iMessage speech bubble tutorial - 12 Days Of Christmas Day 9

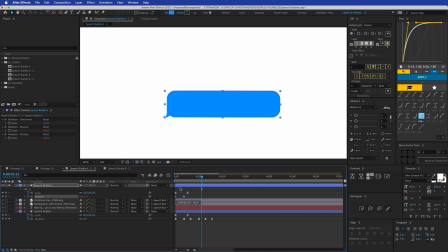253s
And what it does is this, it adds that excitement movement to it. So just tweak that around and you have this really long bounce as well, which looks really realistic as well. But if you don't have that effect, I highly recommend it though. If you don't have the plugin, then buy it, or just do it manually like this.
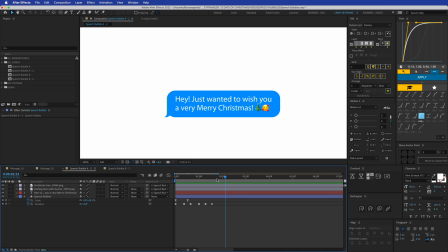271s
But it takes a lot of more time, you need more keyframes, blah, blah, blah. So this is how you can create this effect. We're going to duplicate this message one composition here with this guy in it.
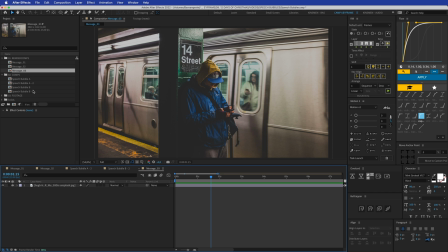282s
And I'm going to place my speech bubble A2, which we just created, in here, like that. There you go. And I want to make this 3D so it kind of fits in this scene. So click on the 3D button here, right there, click. Then we get these handles, and we can rotate it around the X, Y, and Z axis.
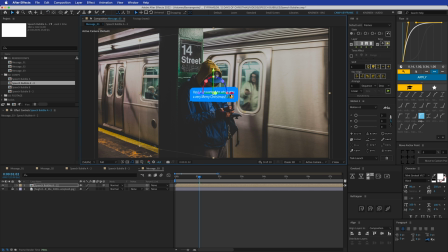302s
So in this case, I'm going to rotate it like this. And I'm gonna place it over there, maybe scale it down a bit like this, and then place it over there so it's coming out of the phone kind of, and then you get this nice effect that it's 3D here
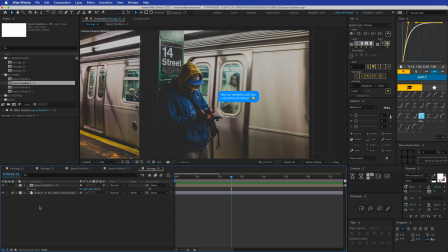321s
in this scene, which looks cool. And then we're gonna add a little glow effect here, so right click, layer styles, and an outer glow, open that up, make the color this blue, maybe make it a bit lighter, like more to white.
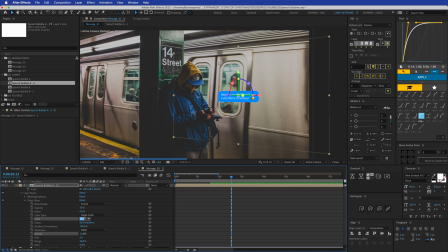336s
Make the size really big, so the size, that spread, hurry, the size, like this kind of, or maybe we do make this like bright blue, maybe even brighter, darker a bit.
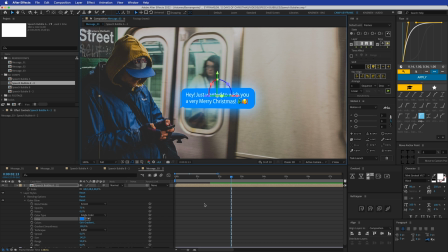351s
Yeah, that looks better. Nice, okay, well maybe that's kind of it.
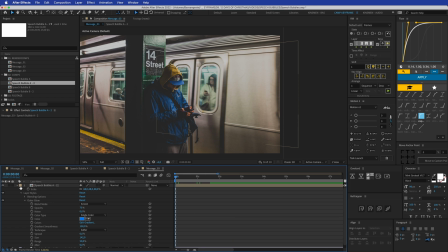356s
I think that should be enough. Yeah, fine, let's leave it at that. So with this, you can change a lot of stuff here, of course. Whatever you would like, but I think this looks good enough right now. Let's play that back one more time. So it takes a little bit extra time to load because of that glow effect on it right now.
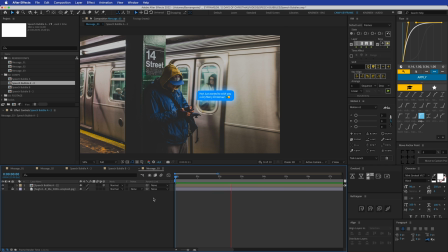374s
But here you go, this is the finished effect. Really nice, but we can make it even cooler with this one.
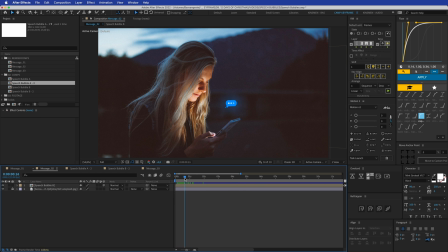381s
So first off, you can see the typing animation here, which looks really cool. I'm gonna go into my speech bubble, where is it?
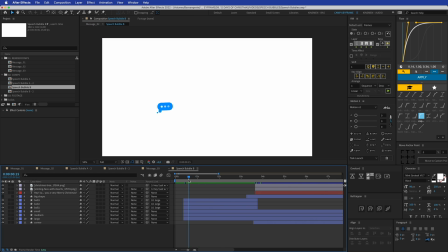391s
Oh, this one then, speech bubble B. And we can see we have the animation of these little balls here.
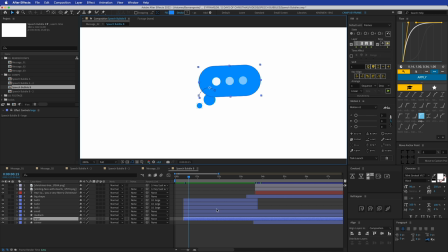397s
So this one, and this one, and this one. And it has these three dots in it. And then it kind of morphs into the bigger one here.
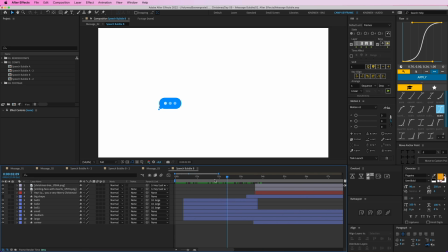405s
So we're going to animate this one first. I'm going to open this speech bubble B2 here, which is a clean composition.
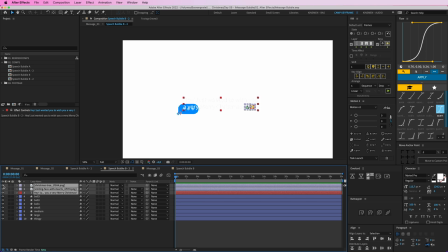410s
We got the text and these two emojis in here. Let's turn these off. And I have this little thingy here, which is the thing we'll need later.
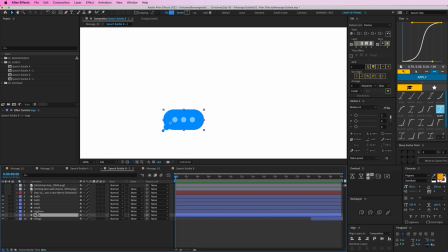418s
So I'm going to drag that to the right. We don't need it right now. We have the large one, the medium, and the small little balls here, and these three balls, these dots. I'm going to parent them to the large one, just so they are nice and tight bonded together.
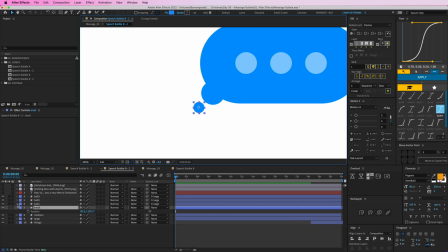432s
And these we're going to have to animate first, so let's give this a position. P on your keyboard, and drag that over there, and let's drag this down. And then maybe give this easing like this, like kind of pops in. Let's turn it over there. It's way too slow, all right. Do that again. Zoom in here.
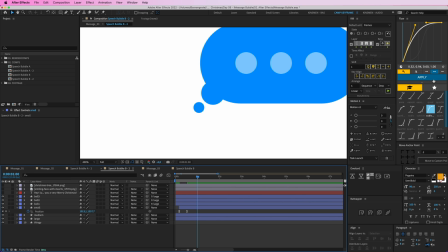452s
Yeah, I think it's gonna go even faster. Oops, select some layers, this one. Apply, so that pops in, nice. And then this one, we'll do the same thing, kind of, but I'm gonna give this a little curve, so cut this off and then drag it down here.
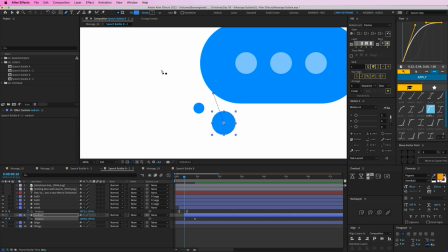467s
And then you can, with your pen tool, you can click and drag out this point, so you can get this nice little curve here. And give this the same easing here, so in this time that right, so kind of comes at the same time, maybe a bit slower.
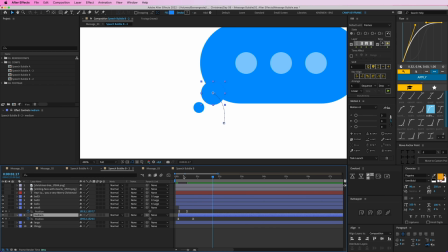487s
All right, yeah, let's tweak this a little bit. Yeah, cool.